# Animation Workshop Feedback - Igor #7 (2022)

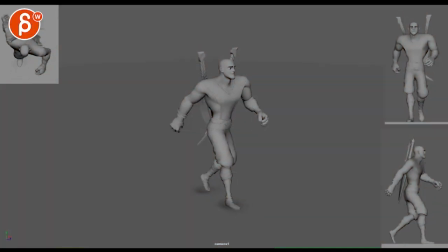All righty, we got some new walks here. Hold on, there is a double frame at the end. Make sure to clip out the last frame so it loops correctly.
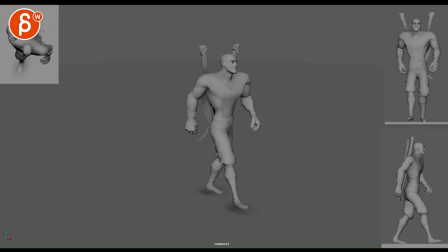Let's see here, and two frames for me, weird. Let's go back, another frame. there you go
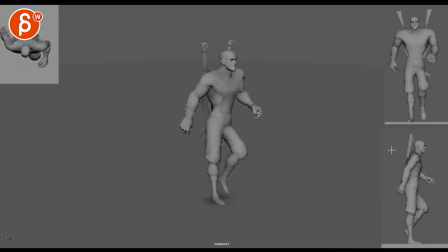it's a nicer looseness for sure on the head i think there's a bit of a wobble in here you can see how it travels this way and then it suddenly stops and we can get a little bit of a sticky frame-ish through here and it goes straight like the other way down
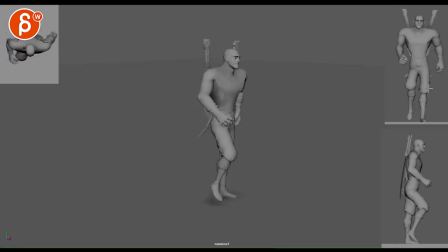like that arc is a bit harsh there with that pause and it moves out kind of rip right there a little stop pause it's not huge it's not like it it's a pop but it's a bit of a hold pull down timing wise that's a bit odd
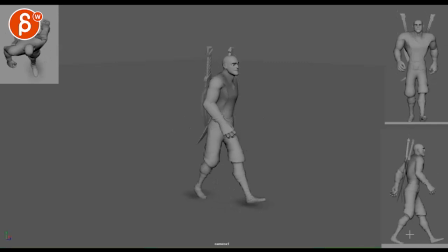and i know it's a bit stompy in its foot placement but watch out there's a bit of a bend too straight too too now he's not a pop there just a big big move through there and wonder if that could
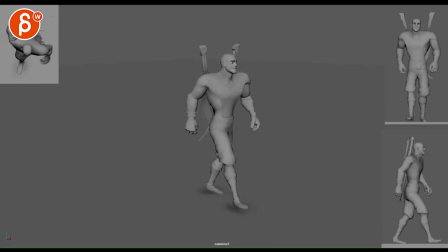be just smoothed out a little bit just a bit I see this was like a hit for something that seems more like I see the the flowiness in the arms and this but at the same time I see harder hits on this and that
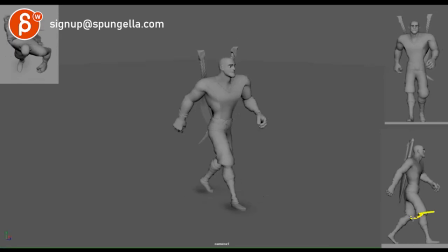doesn't quite gel if that makes sense like this feels more like a harsher boom boom impact but if that's the case then then it would travel a bit through there a bit less and a bit less and just be a bit stiffer in the upper body but
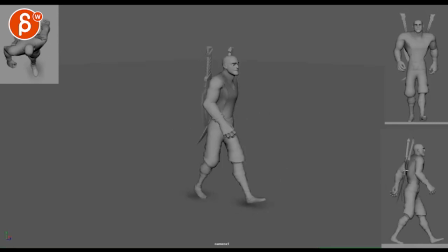I think just softening that old frame there will be good there's some good stuff there I can't really zoom in there I think it should be okay a little offset there I
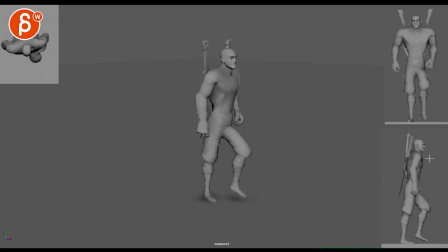wonder if the Y translation seems fine I think so I wonder if it's a bit far I'm going in Y going left and right it's not crazy though those
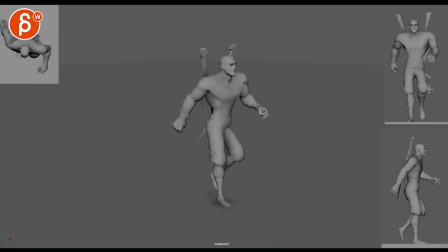were satisfying when can see the walk yeah yeah that's fine if i be picky there's something that feels broader not than in here but
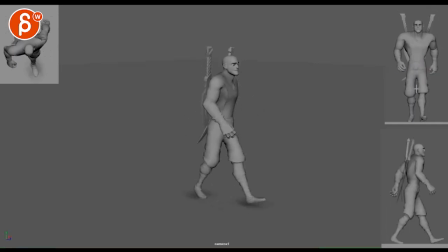it seems like there's a bit of a break and this rotates a lot it gives me a bit of a dislocated feel in terms of chest and hips this is a broader move with his arms i can see that rotation being bigger but it's not huge in terms of what the legs and the hips are doing so i feel that could be toned down just a tad it's
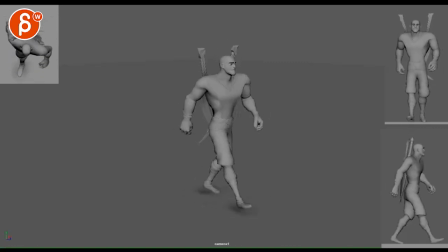good stuff though yeah silently somewhat watching a cycle i don't think that's a lighting issue i'm seeing a pot it's a lighting thing there
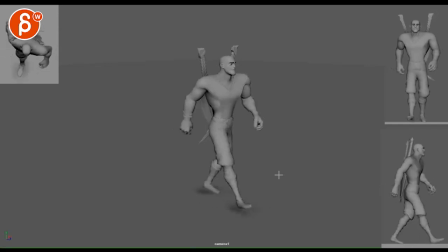it's definitely shoulder heavy in terms of leading with the shoulder but that's more of a performance thing i think to me it would be the wobble in here and the impacts
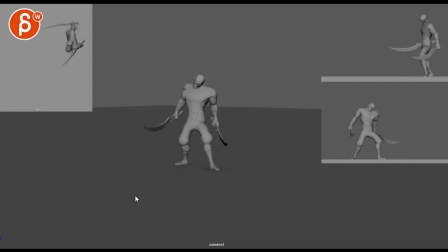on the knees and then we got this guy going this still feels really really fast and it's this you can see how as this arm travels